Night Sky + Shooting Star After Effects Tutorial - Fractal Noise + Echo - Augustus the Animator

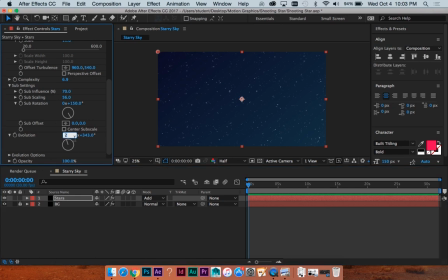Yeah, so part of me is making this up on the fly, so bear with me. But I'm just gonna keyframe our evolution which is just gonna like randomize kind of this already random
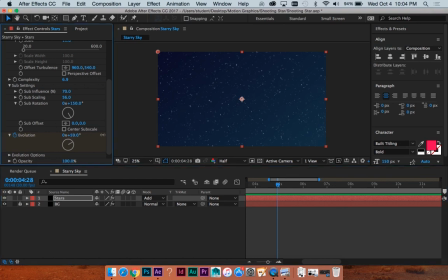arrangement of fractal noise so I'll just go to five seconds and maybe crank this like two revolutions and just kind of see what that does so that feels like a lot to me but it's kind
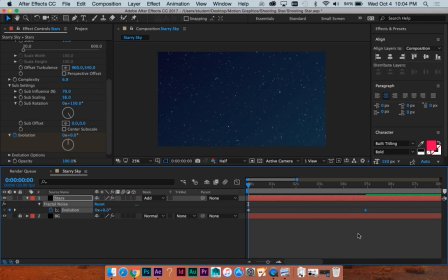of a fun way to get like a little bit of a twinkle happening look
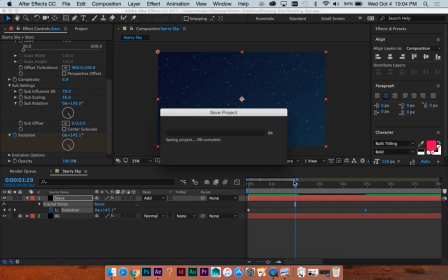at that it's a little fantasy ethereal or whatever you want to call it
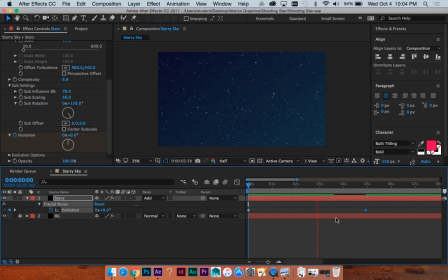but it's kind of cool so you know do it if you want to do it I'm gonna leave it because it's fun and now I'm
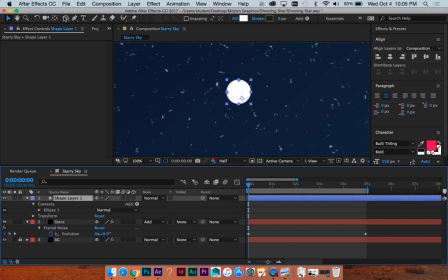gonna do a shooting star okay I'm gonna start with a circle and I'm just going to move the anchor point to the middle by hitting Y to change it to change my cursor so I can move this hit V back for normal it's like not that close to the center okay Alright,
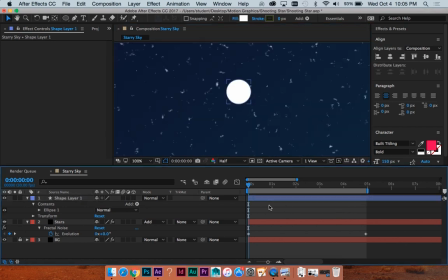the, um, I'm going to, instead of, I want this to be a little smaller, but instead of scaling it, just because that can cause problems later sometimes, I'm going to go under Contents, Ellipse,
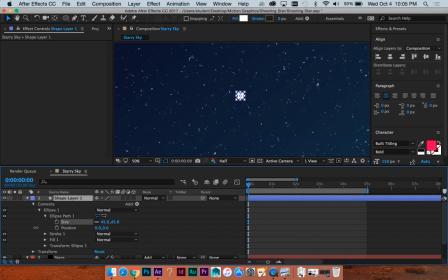Ellipse Path and Size, and just scale this down a little bit, just so when I mess around with Scale Keyframes, which are going to, I can have 100 as my base point rather than like 89% because that can just kind of like throw you off sometimes.
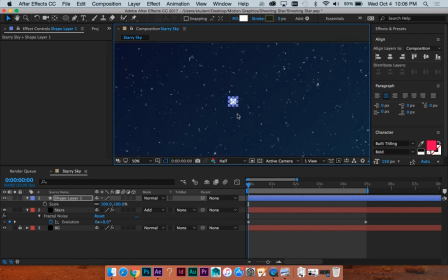Okay, so we have a little dot. Look at that. And we are going to, let's see, let's just put him over here. Make a position keyframe. Hit P for position keyframe. And I'm just going to go forward 10 frames by holding shift command right key.
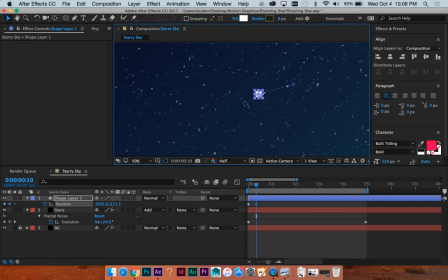And we will move him over here-ish. and these handles are here for my path so I'm going to grab this and make it a little bit of a curve because most things in nature don't go perfectly straight and cool that's a good start
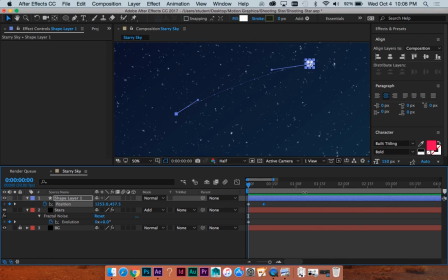why don't we hit shift s to bring up our scale property in addition to position and let's let's see i'm gonna keyframe him at a hundred percent
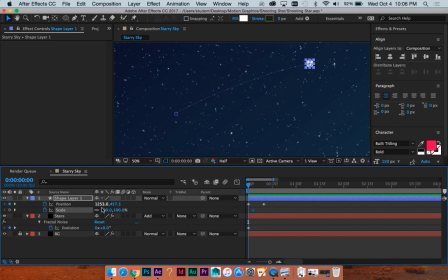probably like right here go back to this keyframe zero or uh scale it down to zero to make a keyframe because we kind of want to you know shooting stars just kind of like come out of nowhere that's the effect that we're going to go for and then go back to the last keyframe make him zero as well.
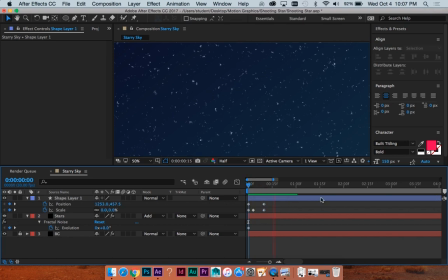So let's see what we've got. Shroom. Shroom. Okay. It's a good start. I think... Let me try moving that around. Yeah, okay. I kind of like that a little better, where it's smaller for a little longer, then big, and then quickly, more quickly disappears.
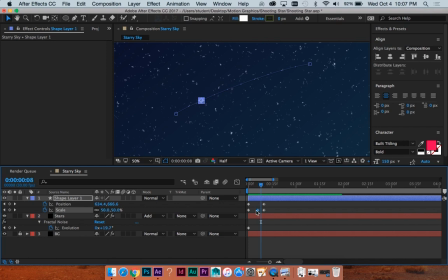I'm going to move this keyframe over one spot by hitting Alt-Right key. Watch this again. Yeah, okay. Good start. The way to really make this look like a shooting star instead of just a circle moving across the sky,
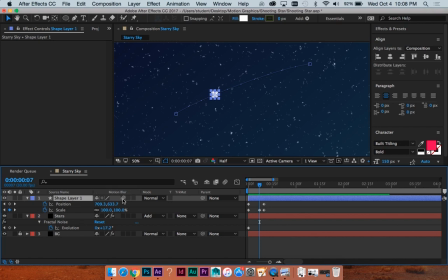one thing you can do is click Blur right here, and in order to view that happening, you have to also click this button right here, which is really good because motion blur slows down the processing speed a lot,
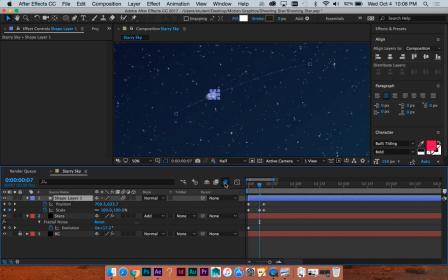so it's absolutely worth it to turn this off while you're working, and then when you render, whether or not this is on, things that are checked with blur will be blurry. But yeah, it just makes it a lot quicker to turn this off while you're still working. So, oops, click that to make so I can see it.